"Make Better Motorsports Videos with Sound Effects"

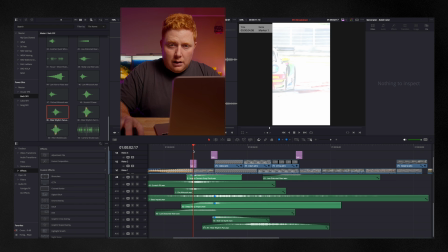I really like these first 2 that I used a little bit earlier. All right, I liked that fire whoosh, that number 1 that I used earlier. It's really fast and a bit punchy, so I'm gonna actually just duplicate that, drag that guy over. Shorten some of this stuff up. I want to use this bass impact again as well. I don't want it to drag on.
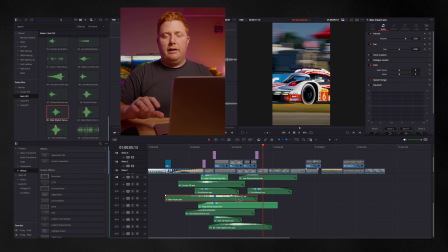These impacts that tail really far, I don't want them to drag on because it does drown out some of the other sound effects that we'll put in.
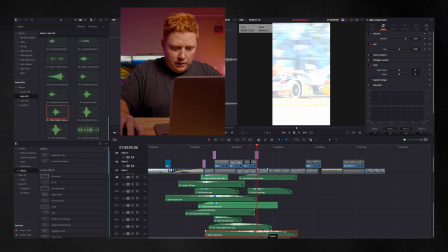So I'm going to shorten it up. Let's hear that. Slow motion. Okay, I think that does add a lot of what I'm wanting here.
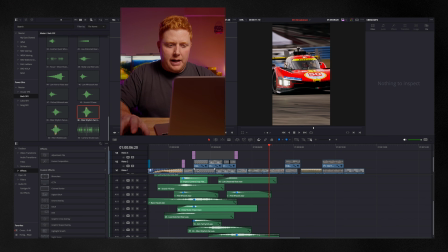All right, I have this clip here where this Porsche zooms by and the Porsche audio is really pronounced.
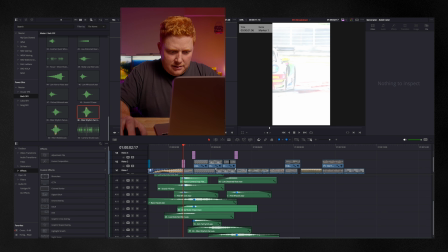So I'm gonna bring this, I'm gonna double this 49 and 1, the scratch fill and this fire whoosh. I'm gonna sort of copy those back over. I've got them both marked, bring those in where the Porsche flies by, so I've got some nice impact there.
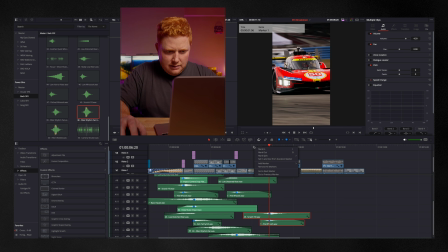Let's hear that. I like that, I like that. This the Ferrari hypercar audio, when it's coming at you like this, is not very big, is not very pronounced.
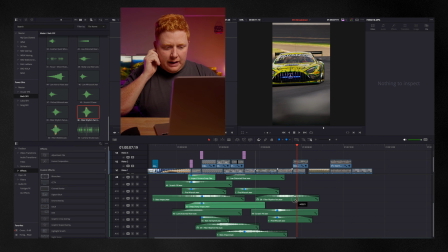So I'm gonna add a little bit of a slow whoosh. I'm gonna copy that number 39 that I already slowed down 50%, that filter rhythm pan, and I'm gonna put that into assist to make it feel like the car is sort of moving a lot of air as it goes by me. just not a lot of car audio there, and it feels a bit empty. It feels like we lose it a little bit.
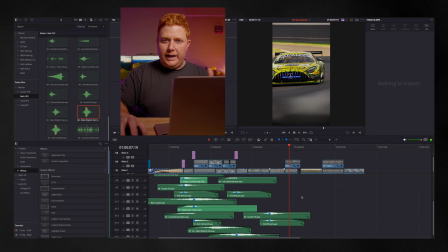So more or less just sort of adding this for some filler. All right, from there we get into the Merc, this yellow Merc that's at the last turn at Indianapolis. It gets super close to us. It's sort of also, it's right against the stands, which is all metal.
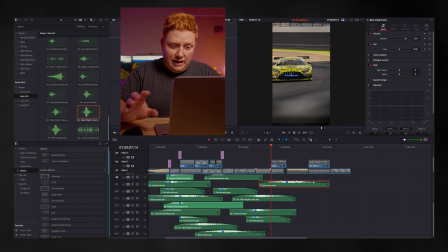So there's like a lot of reverberation in the sound. So we're gonna add this. That's the kind of stuff where this number 7 bass impact really does well for me.
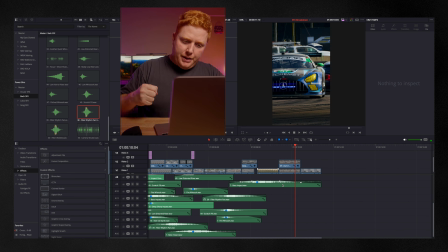And I want a little bit more just sort of punch and impact at that very last part of the clip.
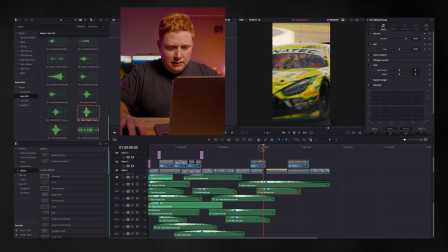So I'm gonna add another one of these fire whooshes. Just not as much impact with that bass piece. It's a really nice low end, sort of tailed off piece, but I need a little more impact.
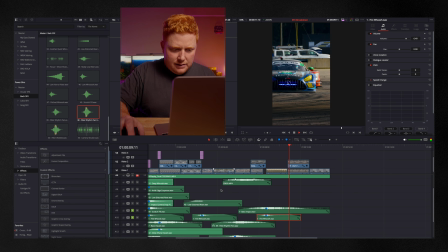Let's hear that. Solo these guys up, make sure I'm good with the car audio.
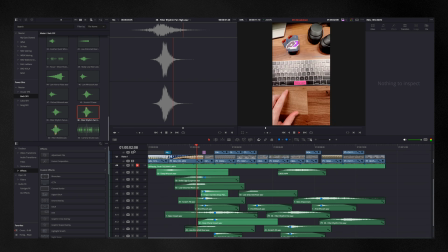Okay, nice. I'll do a lot of the same to finish off the edit. I'll use some of the same sounds I've used, I'll add some new ones, but most of the process stays the same. Just to recap again, this is where we started.
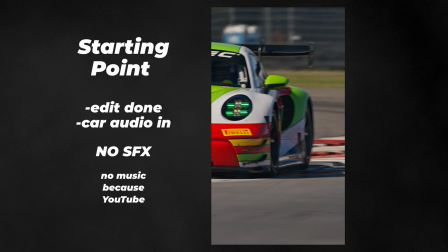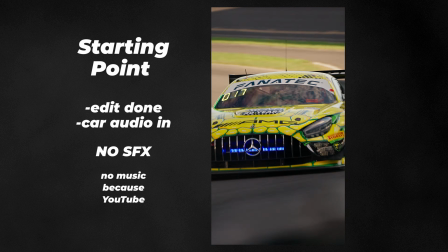And after a few clicks and some sound effects later, this is where we ended up.
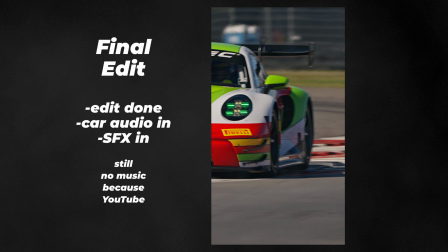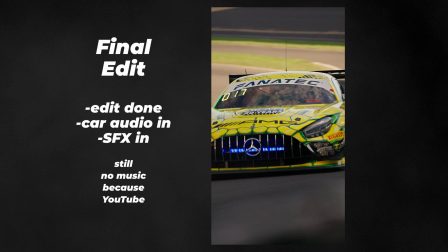I hope you liked this one. It was more of a guide and walkthrough about how I handle a specific project instead of just a bunch of tips on the screen. I didn't know if that was more helpful or not. You'll have to let me know. If so, I'll do plenty more like this. Color, how I edit, sound effects, whatever you'd like. So feel free to let me know. Feel free to check other videos out on my channel. You can check me out on Instagram as well. That's where I have a lot of this content. But that's it for now, and I'll see you in the next one.